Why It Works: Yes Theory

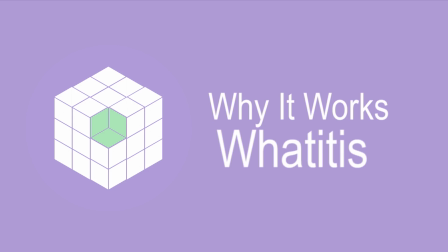0:01 Welcome back to another episode of Why It Works on What It Is. Today we're going to be delving into a YouTube channel that's quite near and dear to our cold analytical hearts,
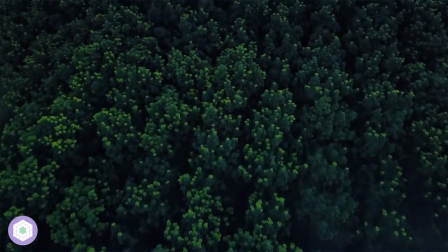0:10 since it was actually one of our main inspirations for starting What It Is.
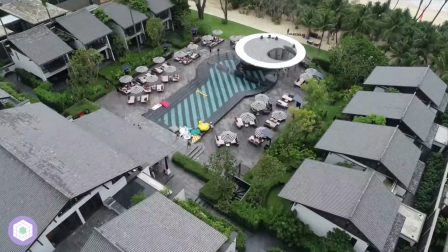0:13 You've probably already guessed from the thumbnail and video title, but yes, that is right, we are going to be talking about Yes Theory.
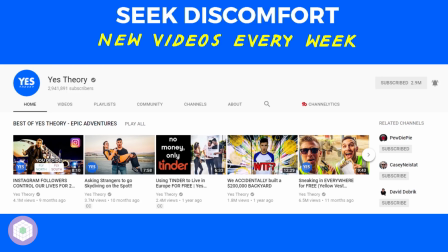0:20 Yes Theory has only been around since the beginning of 2015,
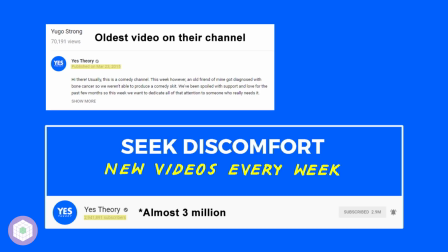0:23 but over the past 3 years has managed to amass over 2.5 million subscribers and close to 250 million views.
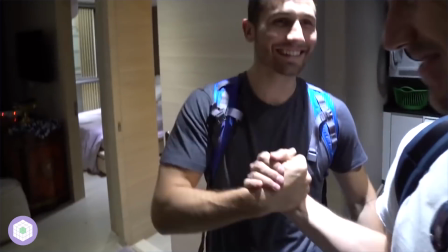0:31 You might be asking yourself, how could such a young channel grow this quickly? Well, that's what we're here to talk about today.
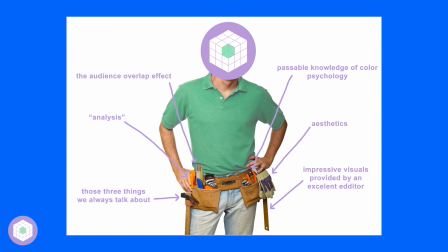0:37 Hopefully through using our What It Is analytical tool belt, we can break it down into its audio and visual design,
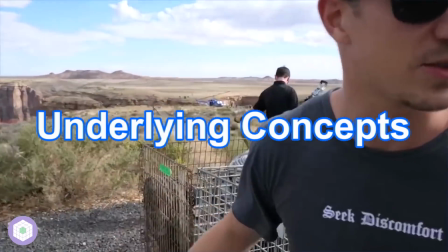0:44 personalities, and underlying concepts to give you a general idea of why Yes Theory works.
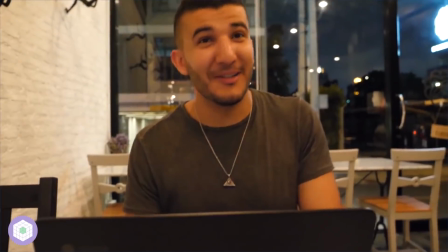0:49 A quick side note to throw in before we dive into this deconstruction is that instead of focusing on a specific series,
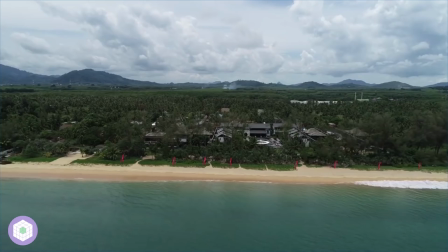0:56 we're going to be addressing the channel and overarching style of videos as a whole.
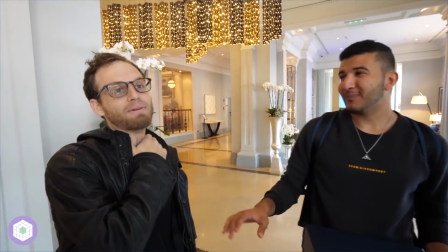0:59 Alright, now that that's out of the way, I'm gonna jump right into the visual design of most of their videos.
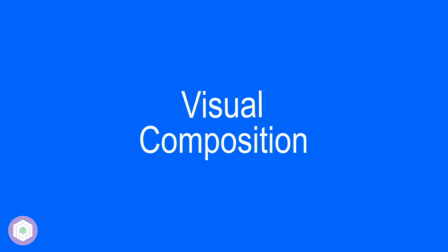1:05 In essence, the visual composition of a typical Yes Theory video is some combination of vlog-style footage, dramatic title sequences,
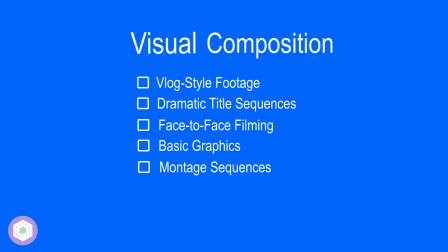1:13 face-to-face filming, basic graphics, montage sequences, flashbacks, and an overall inspirational aesthetic.
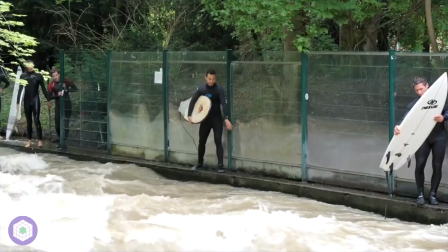1:21 Since Yes Theory has had several different editors, we likely missed a point or two in our list.
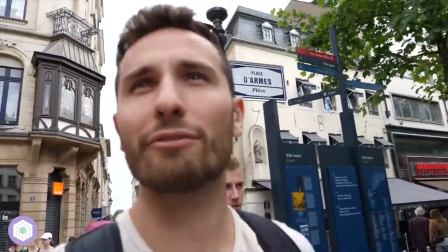1:27 Nonetheless, we think it encompasses most of the crucial ones, so let's jump right in.
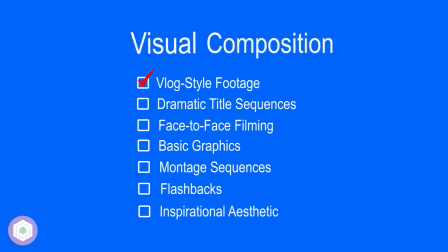1:31 Vlog footage is a topic we've touched on earlier in our video on personality-based content.
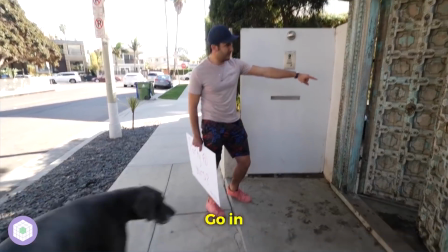1:36 Essentially, it's an extremely effective way to give a video a more raw and uncut feel through shaky camera movement,
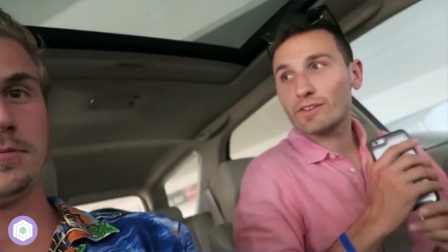1:42 which typically also works to enhance the presence of personalities, making the interaction seem far more genuine.
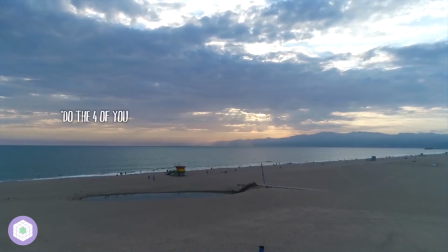1:48 Next, we have dramatic text placement. As a point to prove its effectiveness, we're gonna do an example of sorts.
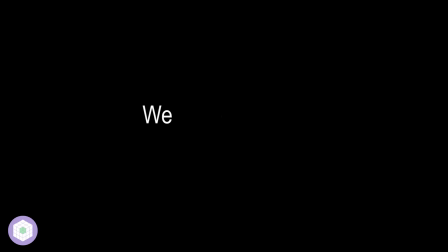1:55 We decided we were going to prove a point by showing you how this simple visual edit makes you focus on exactly what I'm saying, but also continue the bit in an obnoxious, overdrawn manner to kill the joke.
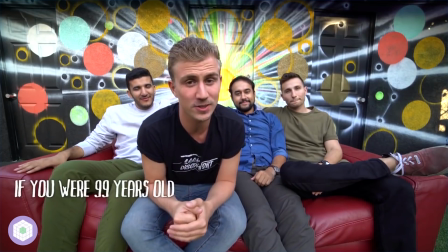2:11 In essence, this style of visual presentation is useful because it helps Yes Theory present information clearly and set up their concise premises for each video,
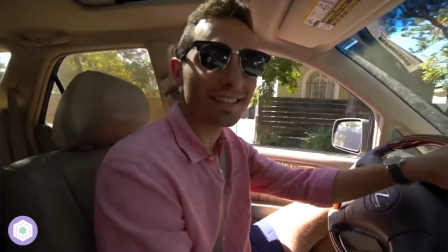2:20 which as a result helps engage the audience early on. Another visual aspect is simulated face-to-face interaction.
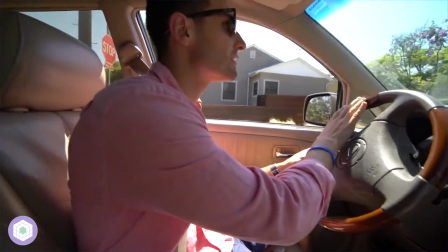2:27 Again, this is a characteristic of personality-based content, which relies on setting up a camera so that on a subconscious level,
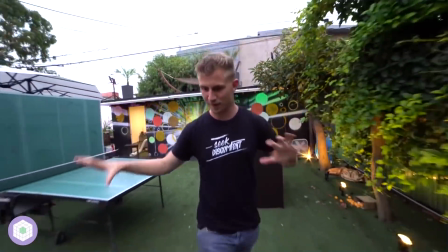2:34 the viewer feels like they are actually having a real interaction with whoever's being filmed.
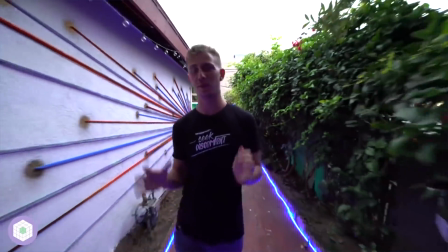2:38 This visual trick is often used in Yes Theory's vlog-style footage, and really most vlogging content.
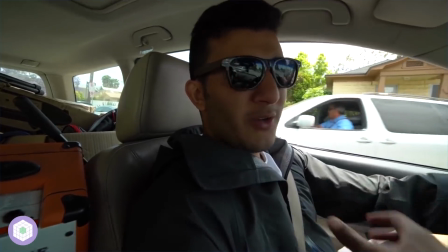2:45 But the more interesting method of this technique Yes Theory uses is a still camera serious conversation setup,
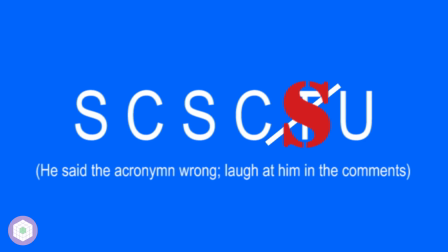2:51 or SCSCTU for short, something famously critiqued by Bobby Burns.
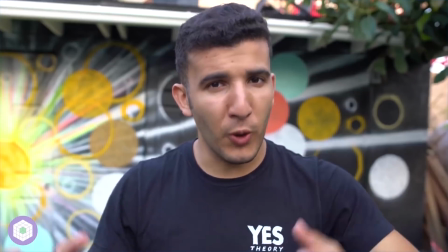2:57 They don't necessarily use this to emotionally manipulate their audience, but instead to invoke a degree of seriousness,
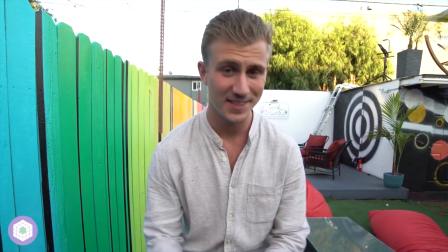3:04 which helps them present some of the more inspirational and powerful moments within their content.
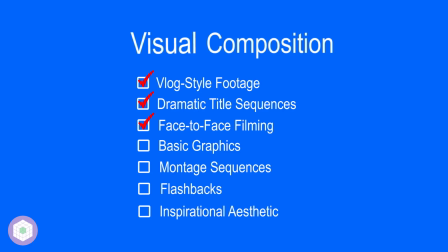3:08 Next, we have a number of basic editing techniques that fall under the umbrella of graphics, such as animations,
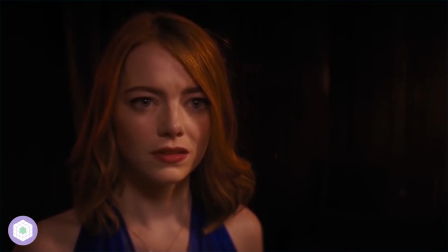3:15 meme reactions, overlays, and sampled clips, all of which are used to add production value to the videos,
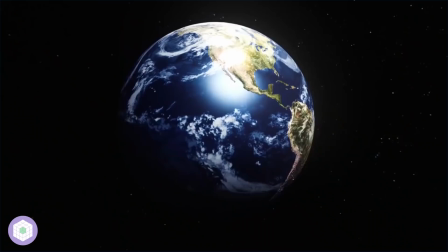3:21 as well as a bit more character and room for the editors to shine.
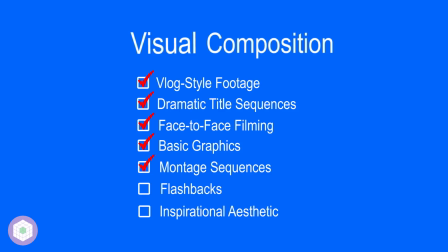3:25 Following this, we have montage sequences that are used to some extent in almost all of their content,
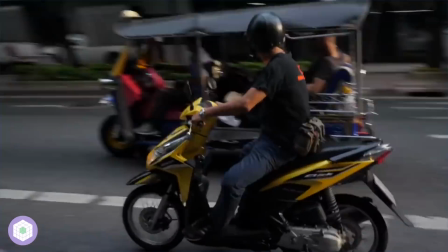3:31 typically to simulate the passing of time or to set the stage for an episode.
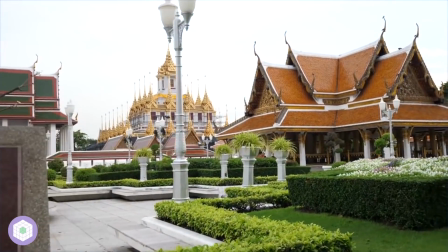3:35 Here are a few examples.
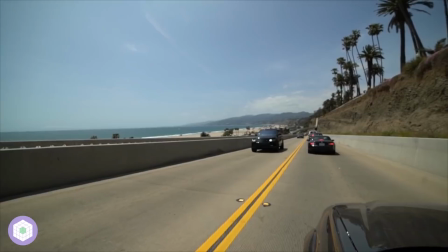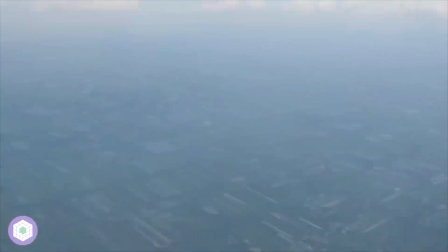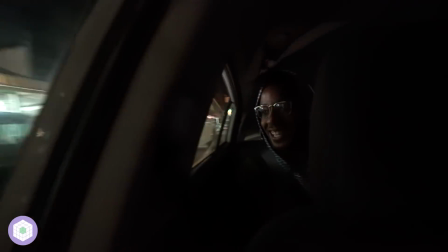3:49 Here we go. Fire, dog. We get the best tacos in town, baby!
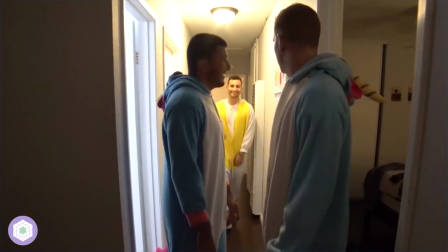3:55 This style of edit is nothing new, but nonetheless is an effective way to entertain the viewer while also giving them information about the progression of the video.